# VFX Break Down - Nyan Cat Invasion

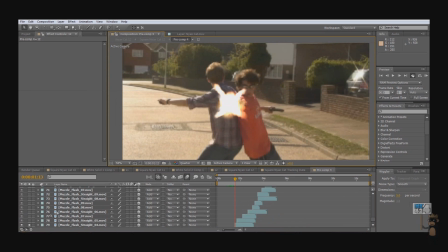[4:16]
So yeah, so I just added in muzzle flashes, quite a few of them, to be honest. Yep, still going on the list there. Yep, still going. Keeps going. This took bloomin' ages to add all the muzzle flashes.
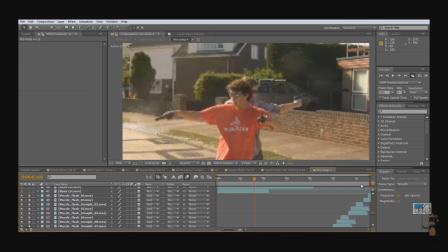[4:34]
Because this is a long shot. I think this is actually the longest shot in the video. Almost 13 seconds.
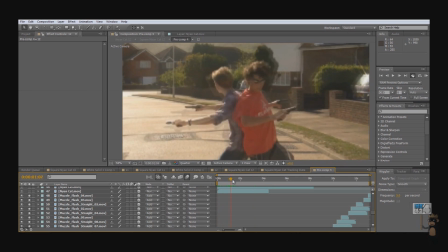[4:40]
And it's just a constant pan, constant shots and everything.
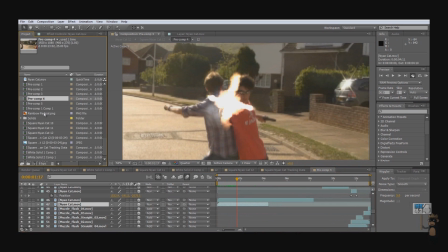[4:45]
So what I did next was, within my Nyan, I took a basic video of a Nyan cat. And then what I did to that was, hang on, let me just solo this.
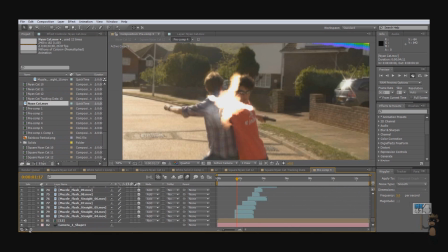[5:02]
I took the basic video of a Nyan cat, and what happened was okay.
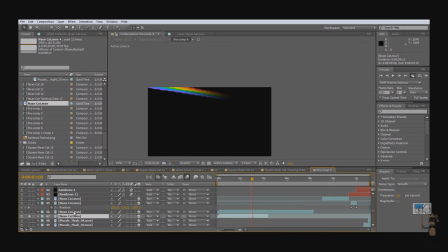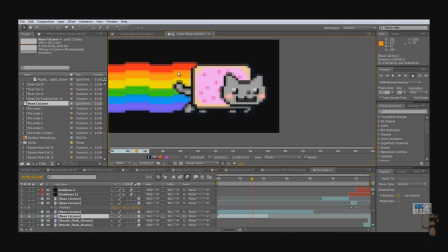[5:12]
I took the basic video of just this portion of the Nyan cat.
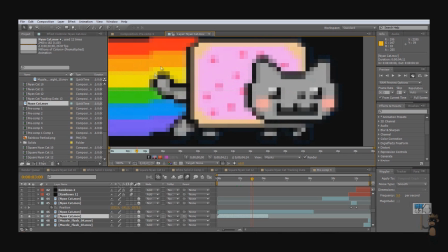[5:17]
Then what I did was then I masked out the Nyan cat for every one of its, I think it was 7 movements.
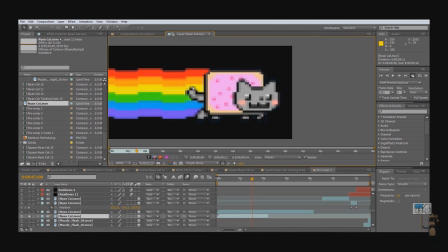[5:23]
It's been a while, but it has about seven frames, and it goes back and repeats.
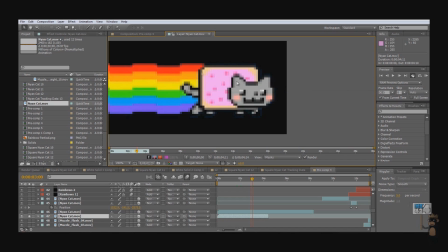[5:29]
So I masked the cat out itself for those 7 frames,
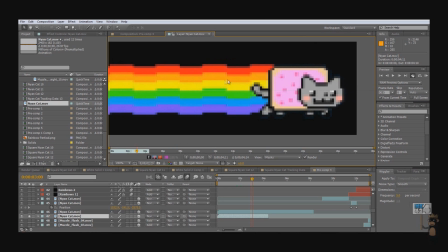[5:34]
and then I masked out 2 portions of the rainbow,
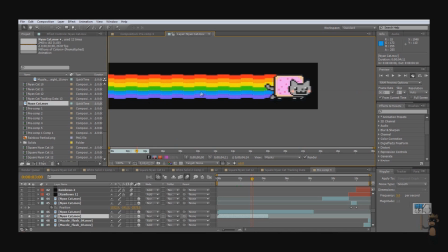[5:40]
and then duplicated them, selected more, duplicated them, and made it really long.
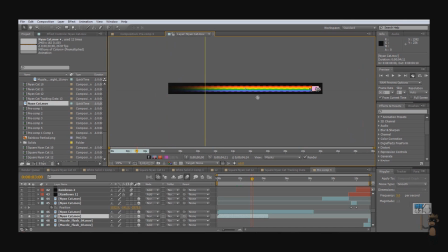[5:46]
Well, a lot longer than it already was. Then after that, I rendered it all out into this layer which you see here, and then I just masked the end and feathered it,
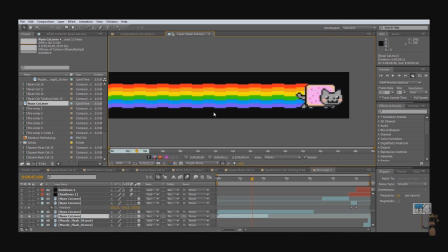[5:58]
and it gets a really nice effect.
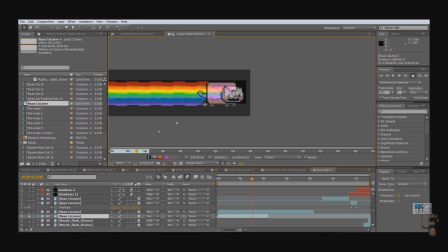[6:01]
Because you see in a lot of people's videos, the rainbow literally cuts out there, and I personally didn't like that, so I went in and changed all that. I actually made them move and everything, so to often see them moving in people's videos.
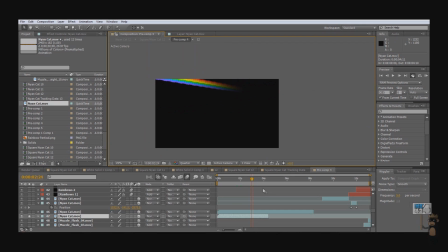[6:16]
So that's another thing. As I said, this video took me blooming ages. So I added the Nyan cats in like so, and they've all been tracked in 3D thanks to Buju, as you can see here.
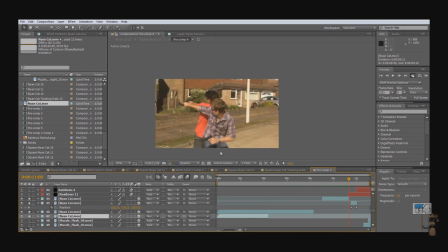[6:35]
Yeah, so they all came along, did their thing. Like so. And then I added in, next thing was the rainbows when they were shot. I'll be covering these a little bit later as well.
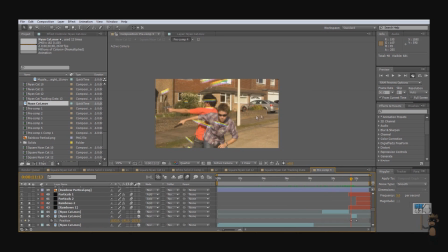[6:49]
I simply took the rainbows from the Nyan cat, which I'd previously made on the Nyan cat itself, masked them out into a 100 by 100 comp, and then I used it with Trapcode Particular. I then tracked them to,
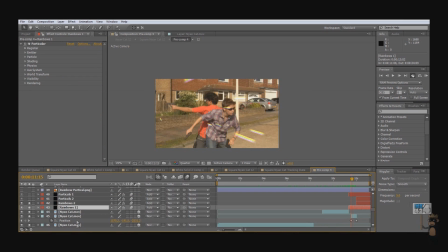[7:11]
I think I put them as the position of the Nyan cat layers. I think it's been a long time since I've done it. No, it's just point. So I actually positioned them in 3D until I got them roughly where I wanted them, like so.
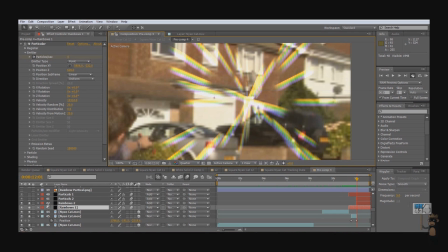[7:28]
Now this doesn't look very powerful, as you can probably tell, so I added in some particles,
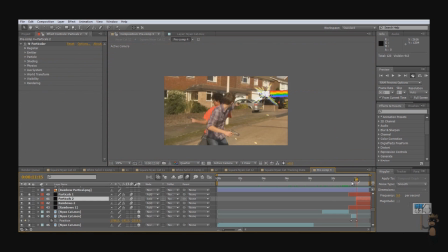[7:36]
little particles like this, and for these particles I simply got a load of round solids, and with that I just turned up the velocity and the air resistance,
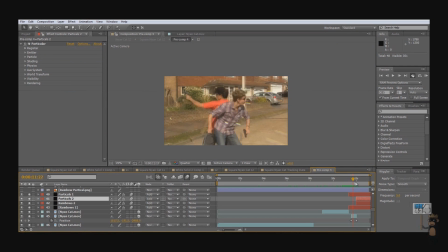[7:52]
because what this did was they shot out, but then they came to a slow and stopped. Also changed up the birth length, the death time. Anyway, when I added that on, it managed to just stop in 3D, and it just looked really good, I thought.
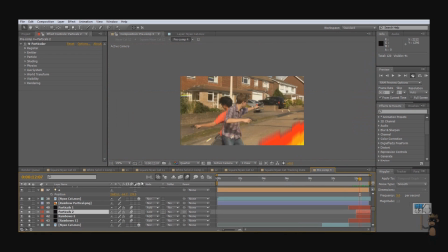[8:12]
I mean, I could have made them more visible, but I really didn't need to. They're quite subtle, and they worked well. There we go, that rainbow particle which I made.
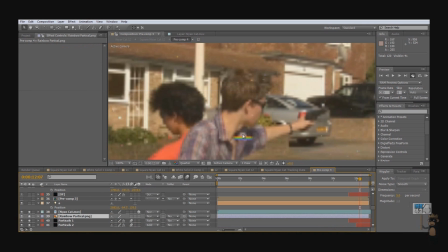[8:20]
There it is, right there.
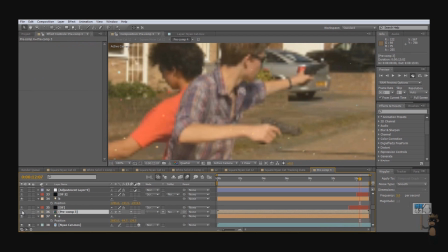[8:26]
Yeah, something else. Oh, optical flares, here we go.
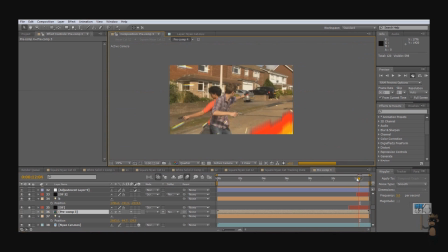[8:32]
Now, these are what really sort of sell it. They really do sell the shot.
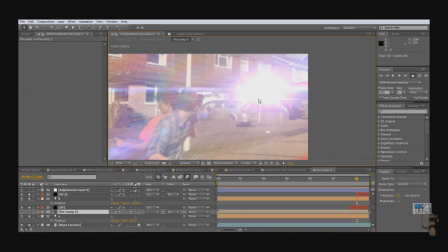[8:39]
As you can see, it makes such a difference. It really gives the image of an explosion. I mean, with something like this, you don't even need stock footage of explosions.
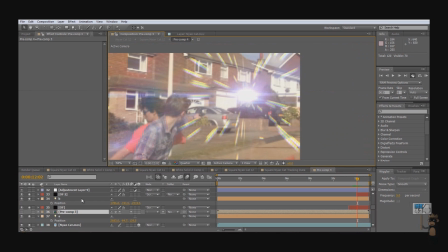[8:47]
You can literally just use flares and particles. It really wasn't necessary to use explosions, so that's why I didn't use them. That and because it would have taken a little bit more time, but what can you do?
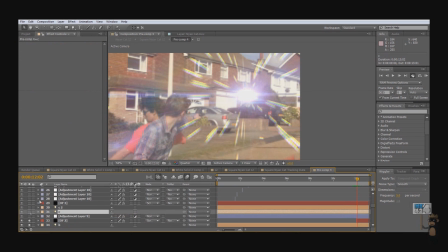[9:02]
And yeah, finally I just added in a few more colour corrections for the gunshots,
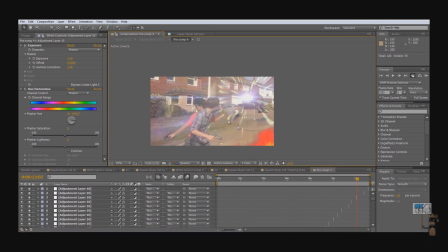[9:11]
each and every single gunshot, and a few more flares and a warp layer using CC radial blur, I think it is,
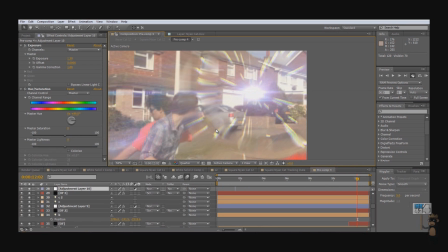[9:20]
not radial, vector blur, and added that on top to sell the full shot, and we got this.
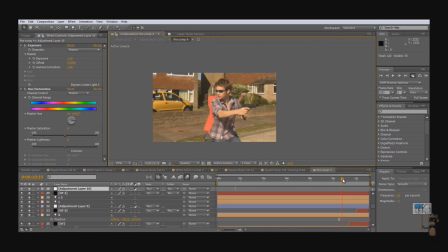[9:29]
So normally I'm not. Well, what I'm tending to do now is I'm tending to go for the more realistic look rather than the looks like a film look actually at the moment,
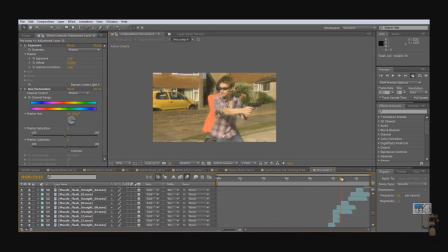[9:45]
because in real life you don't always see the flares. I mean, like 1 in 7 you see the flares. So what I'm trying to do is about half of the time you see the flares.
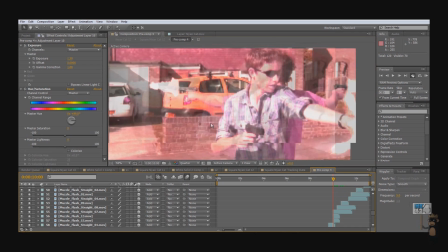[10:00]
I mean, in this video you see them every single time. I mean, they don't look the greatest flares, but you know, they sell the shot.
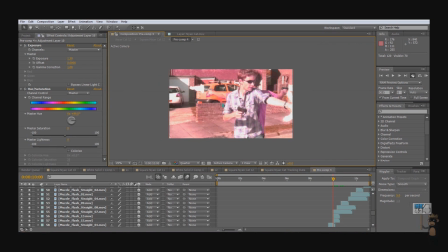[10:07]
But for For example, with the new Super Mega Beam episode, we have Lawrence and Alex shooting like crazy.
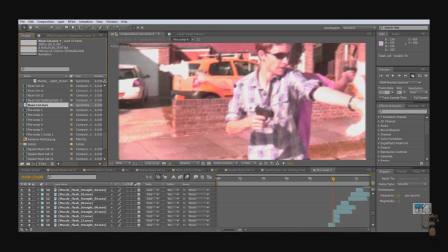[10:15]
I'll cover this in another video, but I only take half the shots from them. So it's basically, you don't need every single shot to be a flare.
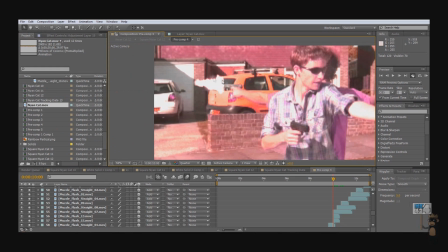[10:23]
It doesn't have to be like that. You could just have a few puffs of smoke or something. Right, next shot we have another tracked shot using Buju, and it's just basically it's the same thing throughout the entire video,
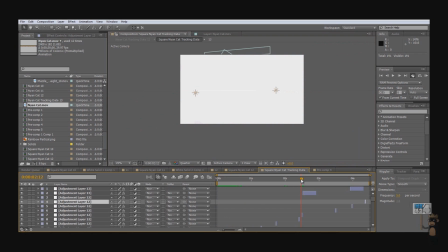[10:41]
pretty much the same basic VFX. So there's nothing really much more that I can cover.
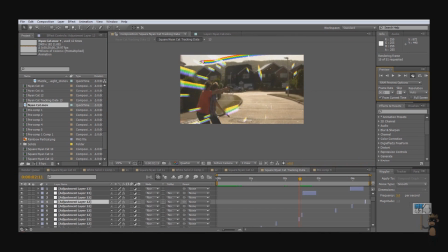[10:50]
I mean, you've still got the rainbow particles, the flare, the other smaller particles, the track motion, and a little bit of warp going on there, and yeah, and the muzzle flashes and the change of colour.
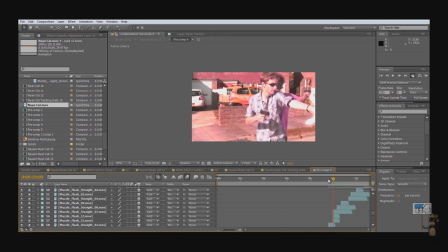[11:03]
If you didn't notice, I also changed the colour of the muzzle flashes every single shot, different hue.
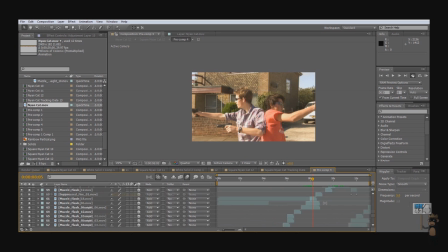[11:13]
So that took quite a while, but you know, I just wanted to be all the colours of the rainbow. To you know, so we've got green there, and another green there as a bad example. Blue there. You know, it's just different colours each time.
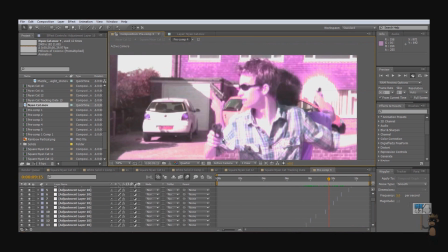[11:29]
So I think that's just about everything I want to cover for Nyan Invasion.
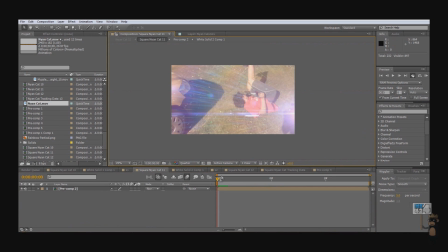[11:36]
Of course, we have the little electronic ball. You might notice my shadow there. I tried to cover it up with a flare. The electronic ball was just simple advanced lightning layer.
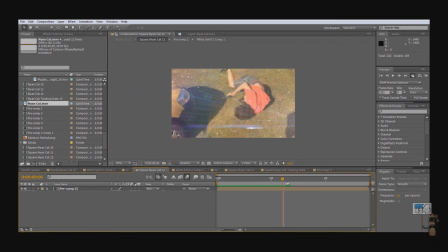[11:52]
Just sent that to omnidirectional, I think it was, or bounce, probably bounce, and then I just changed that colour and brought it all in and just tracked all the shots and brought the other layers in.
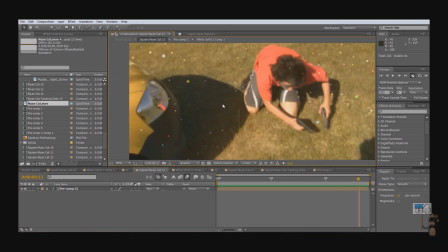[12:06]
The bloody Nyan cats, was just a bit of fun. I thought that'd be quite funny to see them
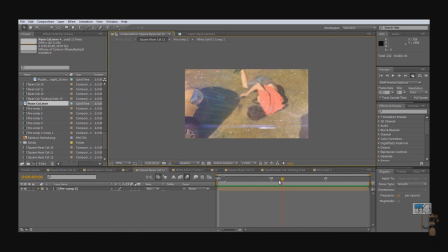[12:14]
so bloody that sounds so dark, but you know, the Nyan cats, okay, Nyan cats. So yeah, I hope that you found this sort of mini
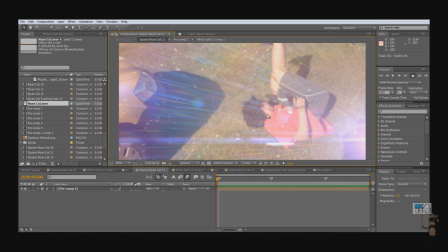[12:27]
tutorial breakdown video useful, and you enjoyed it, to sort of see behind the scenes of MK424.